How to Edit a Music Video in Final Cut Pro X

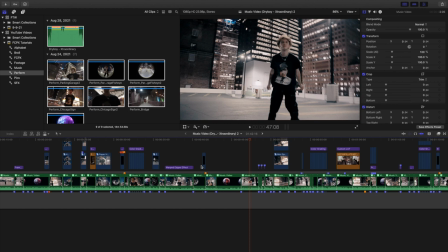[16:19]
Now a couple, I'll also go over a couple little tips and tricks at the end, but one thing always to keep in mind
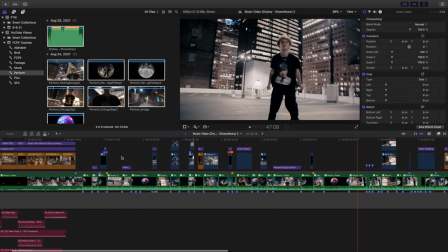[16:26]
when you're doing edits is you want to use effects that complement your video.
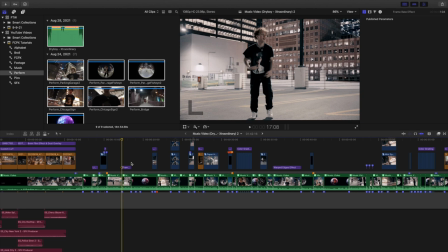[16:30]
So this song is a very kind of like fast-paced rage song. So you can see right here, I use this kind of frame rate effect right here.
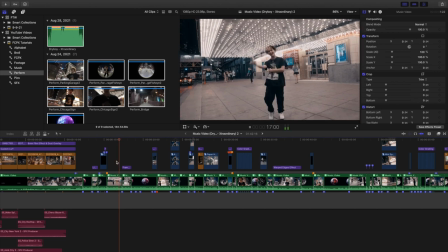[16:37]
If I play it right here, as you can see, the frame kind of stutters right there.
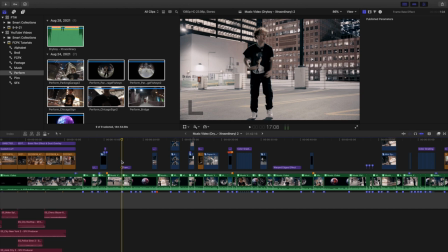[16:41]
And basically, I decided to use that effect because it was a fast kind of like rage song. So basically, I use this frame rate effect to slow it down because it's going so fast. By slowing it down, it actually almost looks normal speed because he's raging and going, you know, really, really hard.
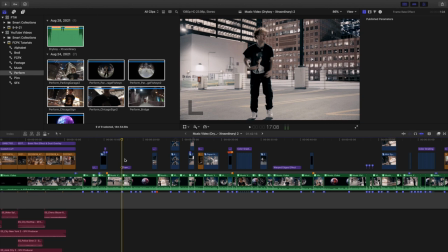[16:57]
So being able to just, you know, have a frame rate effect to slow it down. So always remember, use effects that complement your video. You can't just slap a random effect and, you know, make it work. I'm not saying every effect in this video is perfectly, you know, complimentary, but go ahead and, you know, try different effects. Again, go through my Final Cut Pro 10 tutorial playlist. I have a whole bunch of different effects.
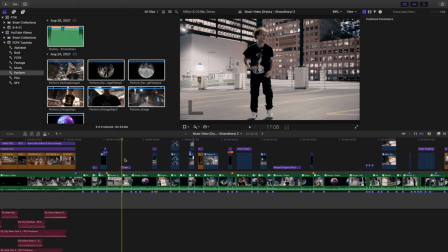[17:16]
Definitely go ahead and check out and see if any of those effects you like. But always, again, make sure the effect complements the video and doesn't, you know, distract the video. I'm not saying, you know, there's no effects that, you know, kind of distract, but just something to keep in mind, and that's something you build.
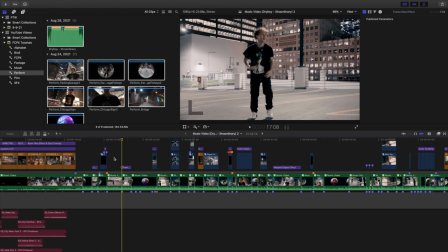[17:31]
Speaking from personal experience, just from your practice, you know, just keep the repetition, and eventually you'll get good at it. And I, you know, I'm starting to get better at it, but just make sure things complement each other. The next one I'll go over is the title sequence right here.
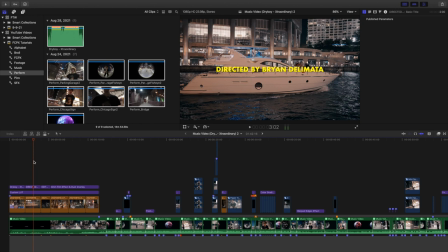[17:44]
Now I just chose to do a very simple and minimal title sequence. So you can see right here, here's a title sequence right here. If I go over here, one thing that I added to is, you know, I did all caps, cap size 100%, and then I basically just added a drop shadow, change the color.
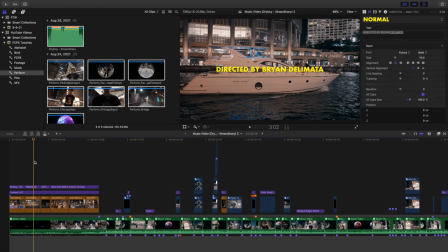[17:59]
So just a very basic, I just chose to stuck with a very minimal and very basic text. Just for this video, you can obviously, you know, do any text you want, but obviously, as you can see right here, as you can see right here, it says like Dry Boy.
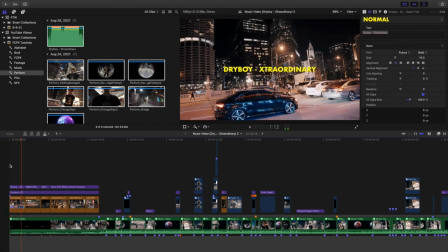[18:10]
It has the name of the song right here, and then it has the name of the director, and then obviously the editor, which is me.
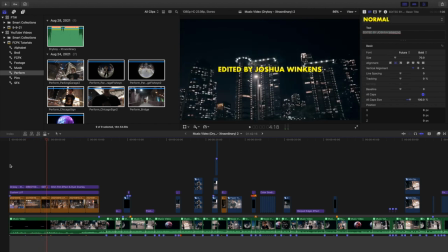[18:17]
So, you know, just add different text just to kind of, you know, show the name of the song, who edited it, who directed it. It's always good, you know, to give people the proper credit. Next one I'll go over is sound design.
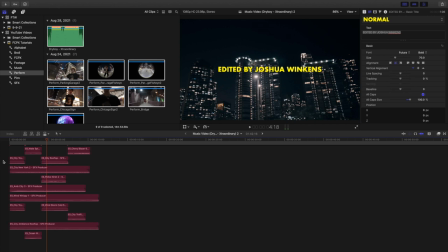[18:27]
So you can see right here, here are a whole bunch of different sound effects. Basically, this is just, you know, like city ambient sounds, because the intro is just, you know, of Chicago. So I just, I think it's Chicago. And I basically right here, as you can see, right, just added a whole bunch of city ambience sound effects right here. So, you know, I basically just turned on the volume, made sure all the sound effects faded in and out. I'm not saying this is the perfect sound design.
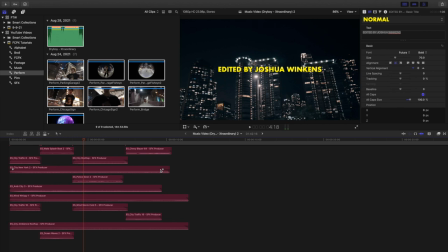[18:47]
I just want to put together, you know, a basic idea for the sound design. All my sound effects are from Epidemic Sound.
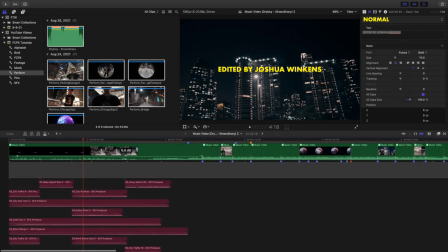[18:52]
And one thing to keep in mind with sound effects and with music is you want to make sure your audio doesn't peak. So you want to make sure your audio is between -6 and -12.
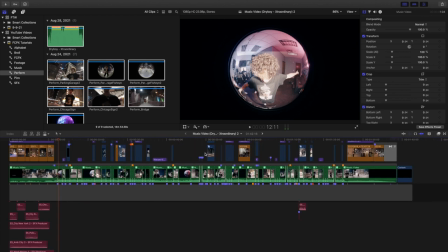[19:00]
So if I go ahead and just command out right here, I go and bring up the audio meters right here. As you can see right here, As you can see, the audio meters stay between negative 6 and negative 12.
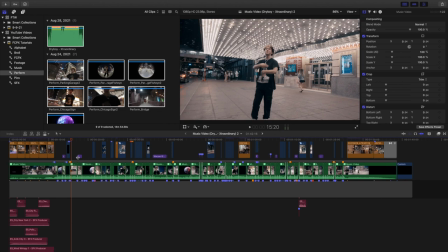[19:12]
So that's just something to keep in mind. If anytime you're watching a video and the audio sound, you know, distorted or weird, it's probably because the audio is peaking, and it's probably because the audio is going above negative 6 decibels. Next one I'll go over is the ending.
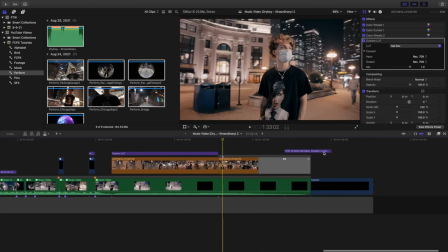[19:26]
Now, just like the beginning, I just stuck with a very, you know, basic and minimal editing. Ending. This is basically just a fade to color transition right here. So basically, just a very, you know, basic shot of him, as you can see right here. It just fades to black right there.
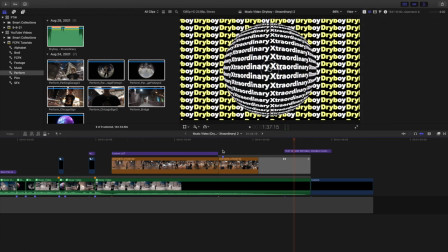[19:43]
Again, this is, you know, a very basic minimal one. Again, it's, you know, it's my first music video, so I just wanted to kind of test the very, you know, basics. As you can see right here, this is just a text overlay, and I got this from Pixel Films Studios. You can go ahead, there's a whole bunch, you know, really cool text effects. The next one I'll go over is frame rates.
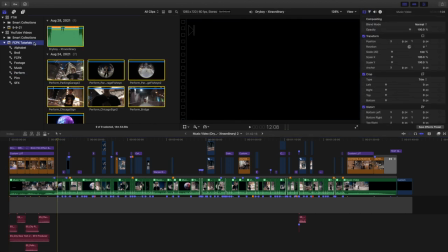[20:01]
Now, frame rates are really important. So if I go over right here, you all always want to make sure everything is in the right frame rate.
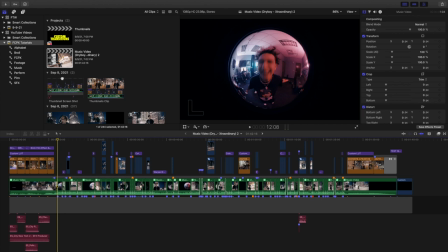[20:10]
It is one of the most important things. You have got to make sure everything is in the correct frame rate. So if I go to perform right here, let's go, as you can see right here, 4K 23.98 frames per second.
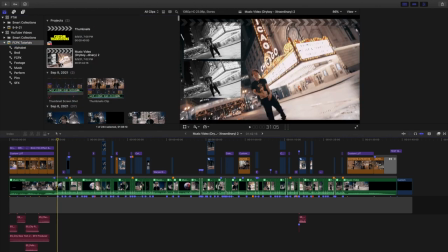[20:21]
If I go over right here to the project I created right here, the project is 1080 23.98 frames per second.